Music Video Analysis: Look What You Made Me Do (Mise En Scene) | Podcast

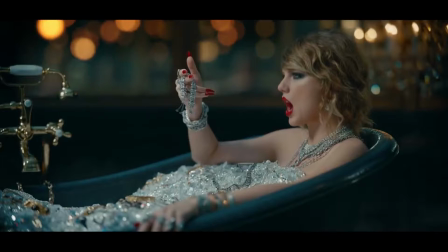She's wearing a lot of red, she's wearing a red lip, she's wearing red nail polish, which red lipstick and the colour red usually is seen on girls that go out at night or they're going on a night out,
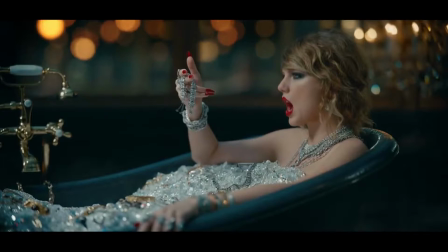and it kind of represents the fact that she has a lot of money, and not just because she's sitting in a bath full of jewellery, but the fact that she has done up her face and she's wearing eyeliner and mascara,
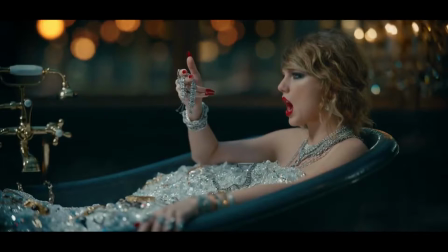and her hair's done quite nicely. It kind of represents the idea that she's able to do that, and she is able to represent herself as this kind of person because she has the money, she has the authority, she is very popular,
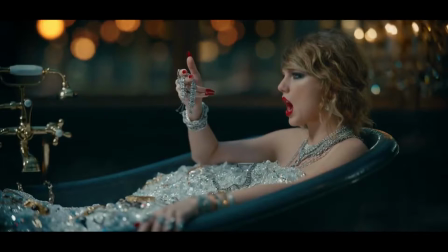she's not just an average person that you would see, and I think her makeup is done to represent that. Her positioning in the shot is again in the middle. It keeps up with the representation of it being about her, and
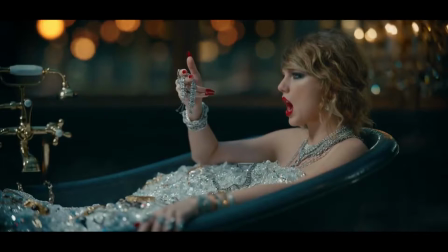obviously her makeup is helping to focus the audience as well. The lighting is a lot more natural. It's not very dark, it's not too light. There are a lot of lights in the background of the shots,
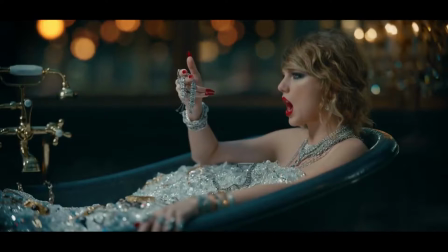which don't really help to present her, but they just show sort of that there is more lighting around, and this is very natural.
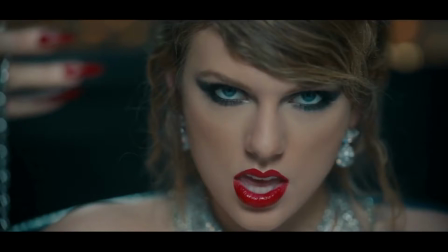Again, we're getting now a close-up of her makeup and the dark eyeliner that brings out her eyes, the red lip, the really intense red lip, and the clear, clean face where there's nothing, there's no spots,
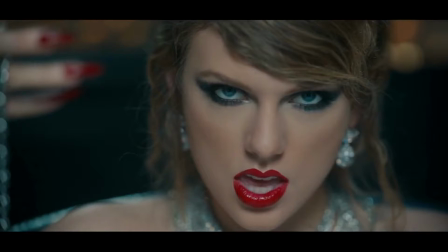there's no blemishes, that her face is very clear, and this could be used to represent that she is perfect. She is representing to her audience that she's perfect, that she's
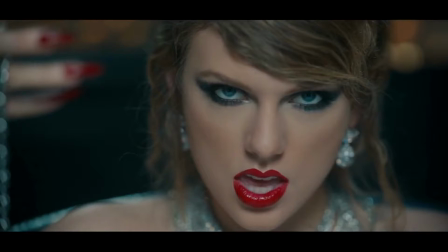attractive, that she's got nice skin, that she has nice eyes, she's got all this makeup that she uses, she's got a lot of money. It's very much representing the idea that she has authority, and I think her makeup represents this.
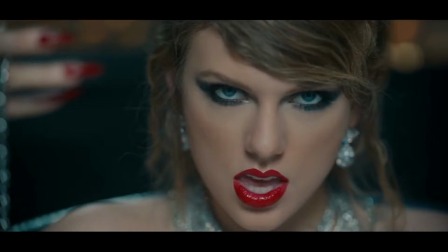In this shot, she's not central, she's kind of to the right a little bit, which necessarily doesn't represent a lot because the audience eyes are already on her as this is a close-up,
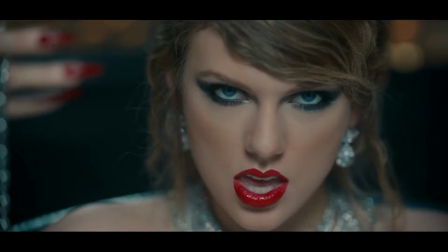and as her makeup is quite eye-catching. I guess it just changes it up a little bit.
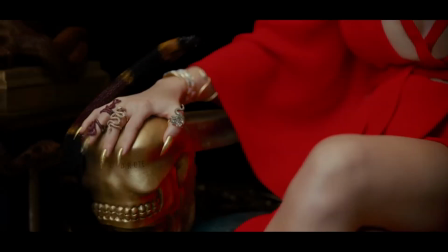In the next shot we see her, she is sitting on a throne in a long red dress,
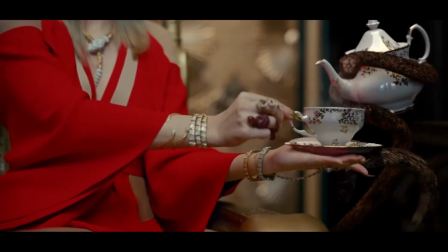again the colour red being quite prominent, the idea of being not so innocent.
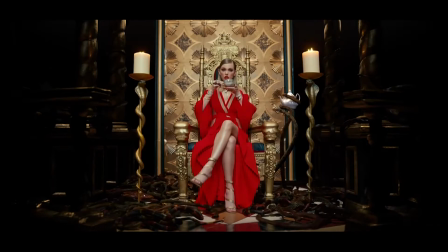Obviously wearing the white dress represents innocence and purity, whereas a red dress is a bit more daring, a bit more out there, a bit more sort of night out kind of clothing.
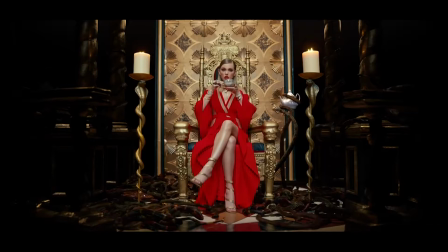Her positioning again is in the middle, she's very central, she's very look at me, I am right in the middle. The audience eyes are always directly on her, which is quite an important theme, especially what she's singing about. She's done her hair up nice in this shot. It's straight, it's long, it's neat.
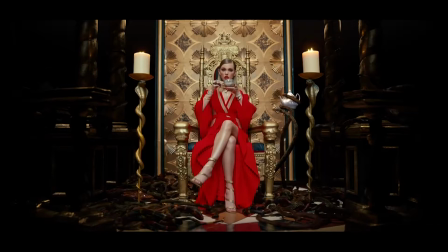Again, she's wearing a red lip, she's wearing jewellery, she's wearing earrings,
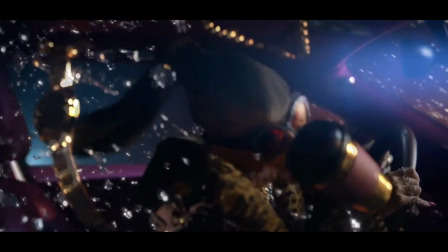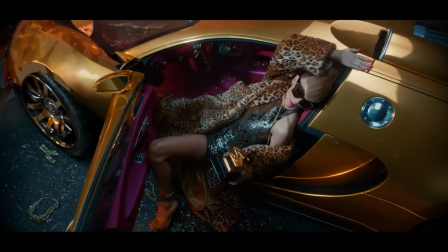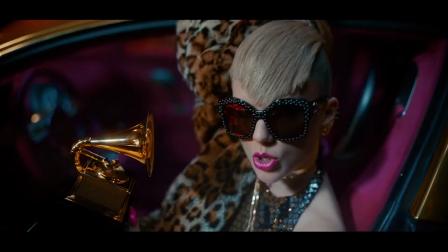the way she's presented in this shot is quite different to the other shot.